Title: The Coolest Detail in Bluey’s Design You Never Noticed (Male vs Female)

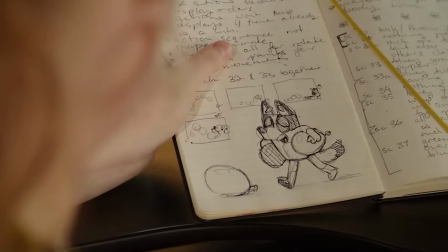0s
The creators of Bluey have a design philosophy that essentially makes their characters shy away from the typical gender stereotypes on an appearance standpoint.
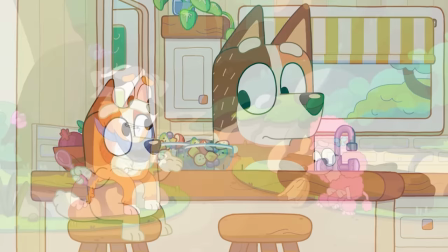7s
All female characters don't sport long eyelashes except for a very select few like Coco and Calypso,
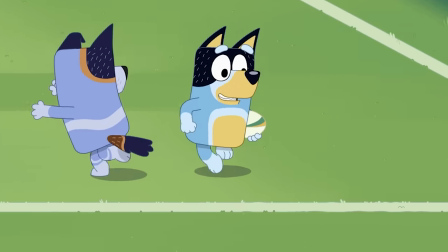13s
and although most adult male characters are a tiny bit more wider with their size,
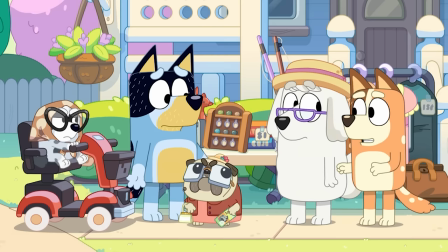21s
they don't have many other characteristics that help with this aspect,
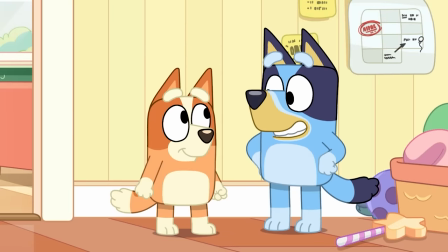25s
which is honestly refreshing to see since it's common to see an artist slap a skirt or a bow on a character to
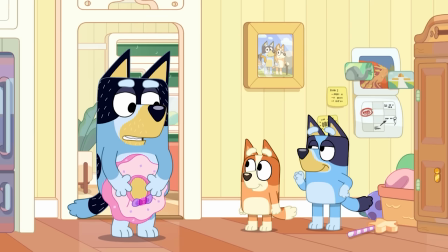30s
deliberately let the viewer know that their creation is in fact a girl.
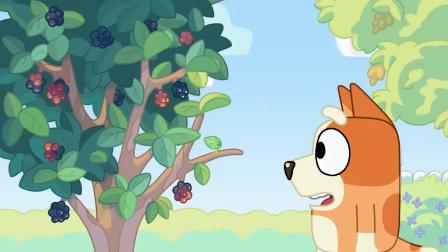38s
But funnily enough, there has always been a way to tell a blueweed's character's gender by their design and it's always been hidden in plain sight.
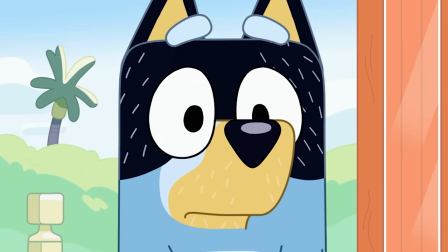46s
No, literally, it's in their sight, like where they see things, right in their pupils. This was a discovery made just about five months ago by the Reddit user MrGillLogic,
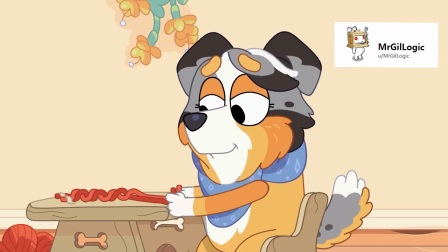54s
where they somehow discovered that every single adult character in the show has either elongated pupils to show that they are females,
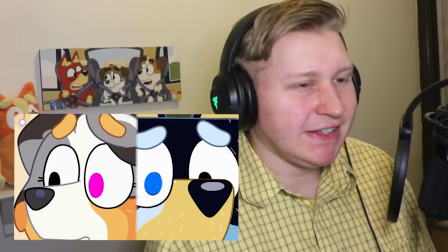61s
or more rounded pupils to show that they are males. As to why they decided to do this, I'm unsure, since we never got an official answer on this.
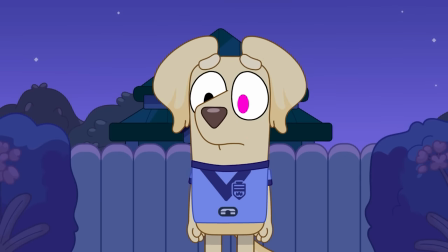69s
But it doesn't quite stop people from speculating, where we have some say it's a byproduct of copy-pasting rigged models from one character to the next,
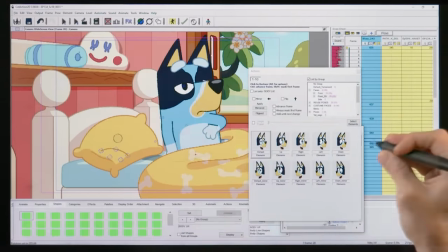76s
with the base female and male models originally having this distinction for some reason.
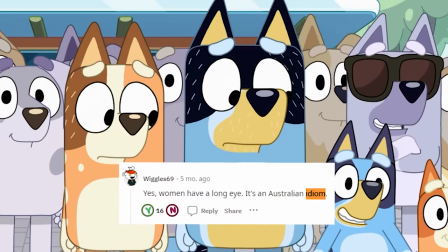80s
And we even have a clever reddit user that says it might be because of the Aussie idiom that refers to women having long eyes,
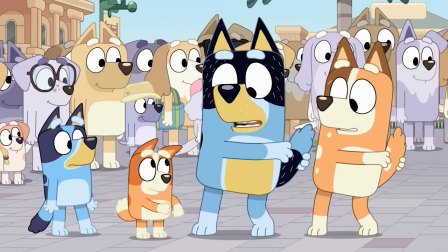88s
which is honestly not safe for work, so I won't be explaining what that means,
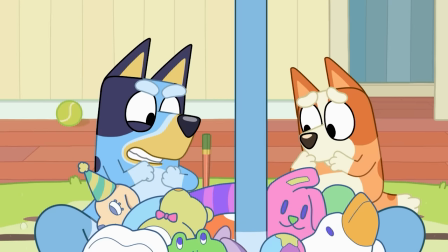94s
but you are welcome to google it. But unfortunately this is a design aspect that once again only is seen in adult characters.
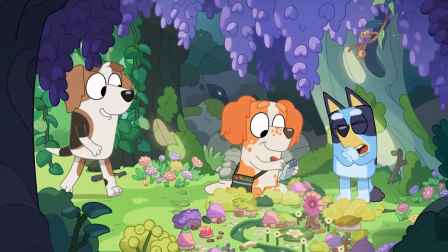101s This isn't fair!
Teenagers and children characters all sport the same exact people no matter what gender they are.
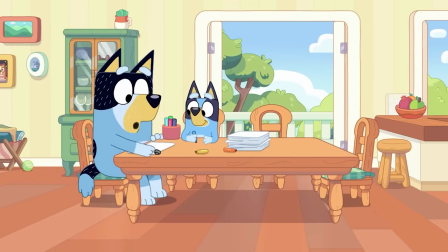108s
But what's really awesome about this particular design choice is that they seem to remain faithful with it, even when the adult characters are drawn in different art styles.
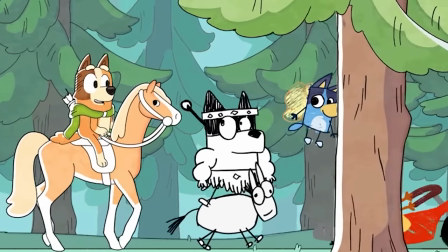117s
You can see this with episodes like Dragon, where Chili's pupils are longer than bandits, with this even being the same in the episode Escape,
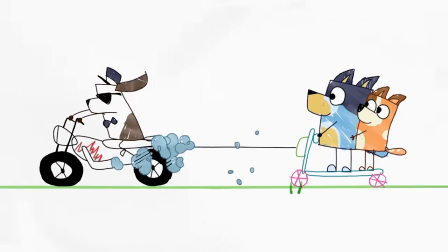124s
which is wild to me that they remembered to keep this during these art style changes,
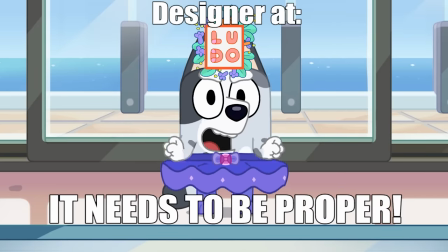129s
showing that they really want to keep this design philosophy no matter where the characters end up. Despite it being such a small little detail.
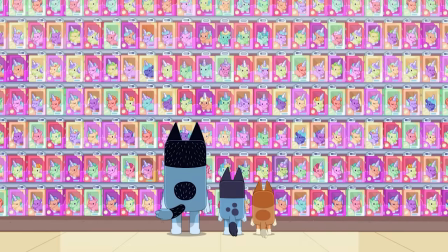137s
But it doesn't quite end there, because this is something that you can see on merch that you can buy for the show as well,
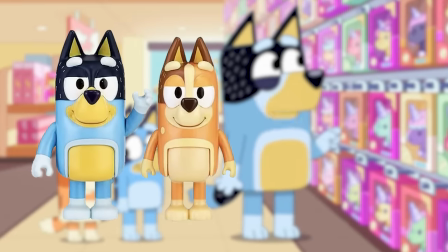143s
with the figurines also having this distinction between the adults as well as the plushies,
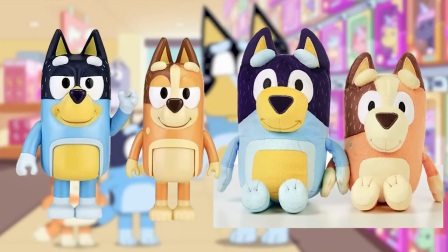148s
and quite possibly even more beyond that we haven't found yet. But despite this really neat little detail for the adults,
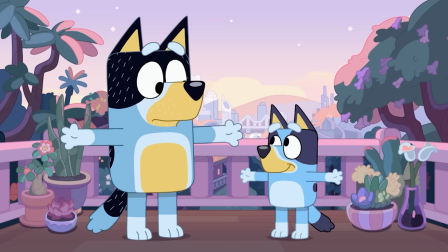154s
there is a specific body language that is universal for the children and adults in the show that the animators do to subtly showcase gender differences,
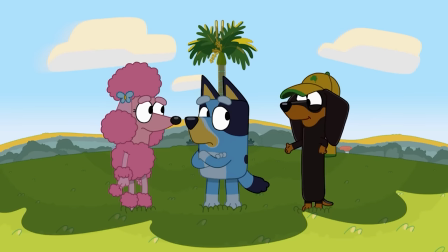163s
which is how the characters sit. Admittedly, this is an aspect that is sometimes broken by certain characters,
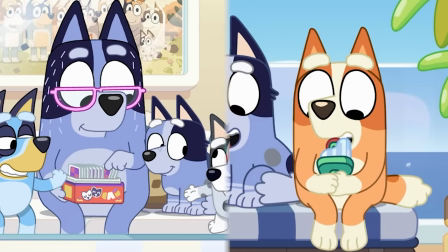169s
which I'll briefly talk about in a bit, but female characters that are sitting forward to the camera are always seen with their legs going in,
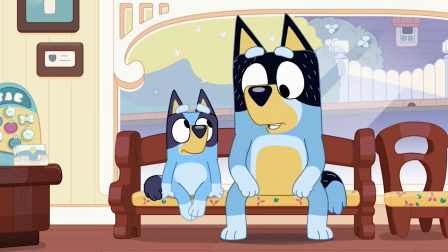176s
while male characters in the same exact pose will sit with their legs going out, perhaps as a funny nod to manspreading.
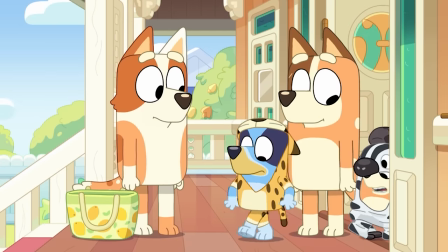185s
But what's really stellar about this detail is that even when the kids are imitating the opposite gender, that they'll switch up how they sit.
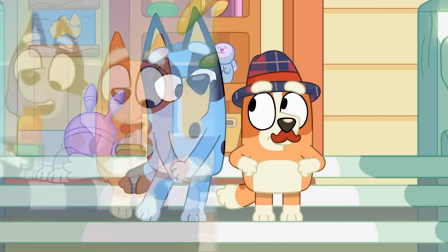191s
Like in the episode Muffin Cone, Bingo normally will sit like any other female character until she's playing as Bluey's husband.
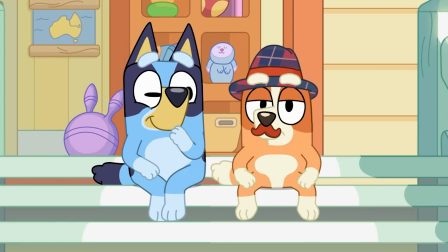198s No worries, babe.
Where we can see her now sitting like a male character with her legs out. And thanks to the YouTuber Studio Jay Lam,
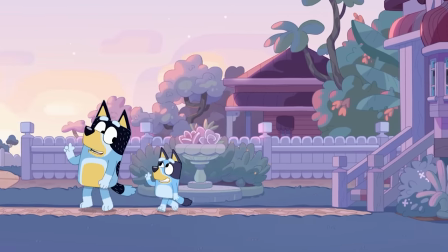206s
they inform me that we can see Bluey doing the same exact thing when she is copycatting her father in the episode idly named Copycat.
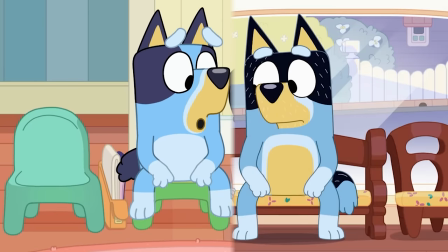213s
And once we reach the end, we can see Bluey even sitting just like how her dad would, which is a really cute detail for the episode's themes,
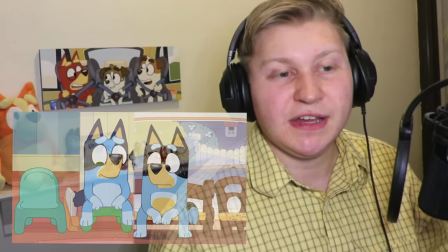220s
considering how it explores how children deal with grief and the exploration of this true play,
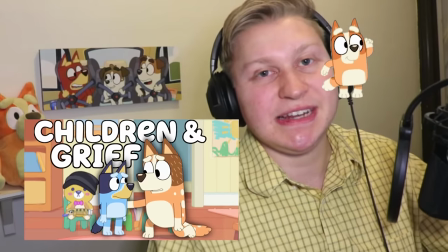225s
which I have an entire video discussing if you want to check out on the top right,
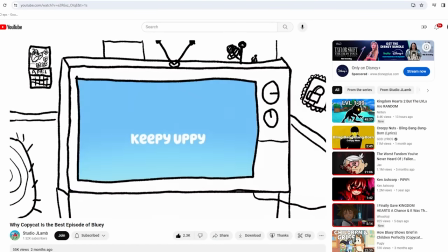229s
or even check out Jay Lam's video on Copycat that explores the episode in a different but amazing way.
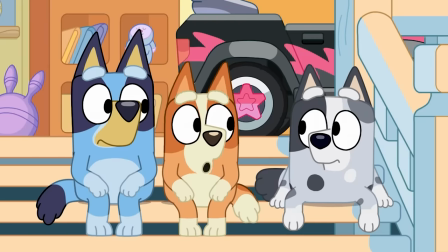235s
But back to the topic on hand, which is the sitting animation rule and how it's broken by the character Muffin,
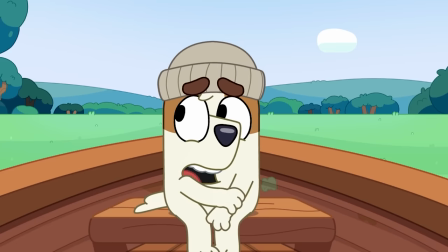240s
as well as the character Jack in the episode Explorers, but this instance is to show him being nervous in this particular situation.